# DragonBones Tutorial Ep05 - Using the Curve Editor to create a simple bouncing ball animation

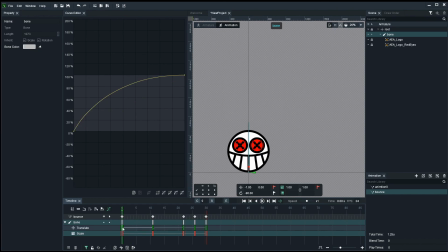(12:08)
It goes up, as we saw the movement from translation here, it slows down. Its scale is the same, it hasn't changed. It comes down, it speeds up. So we have, as we can see, this is called an ease in, which means it speeds up.
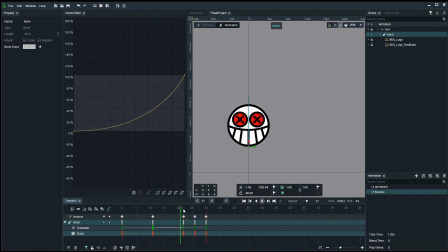(12:27)
And then down here, we've done an extra animation. We've done, after the bounce, we have the squash, where we actually just animate the scale of the bone. Let's go. And what I'm gonna do now after this, I'm gonna actually also animate the eyes. I'm gonna have the eyes
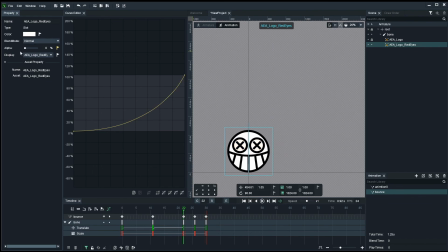(12:46)
at 0 alpha channel there, at 0 there, and a quick one, 100% there. And also 0 there. Let's see how this works.
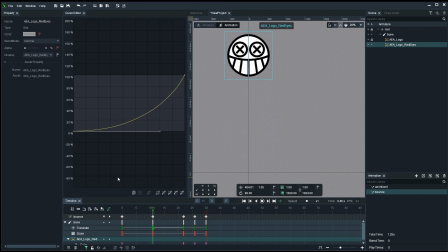(13:04)
So it sort of like gets a bit angry when he goes down there, like, hey, I don't like this bouncing. Now, that's pretty simple. We saw how the curve editor works, how we adjust the speed, and we also saw a little more how we can actually
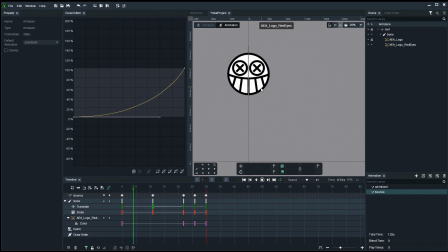(13:19)
use scaling on the bone to create little deformations on the art asset associated to it. I hope this was a nice little video that you learned something, because a big part of animation is getting rid of, not having everything linear,
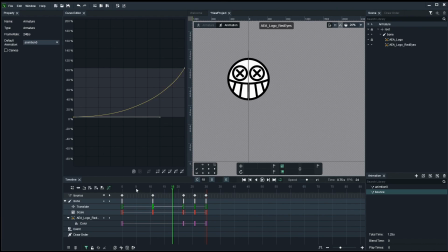(13:35)
but giving a bit of life to them, and just putting in that placebo effect of gravity and squash and stretch makes animation much more fun. I hope you all had fun, like this little video, and see you soon in the next one. Take care. Bye-bye.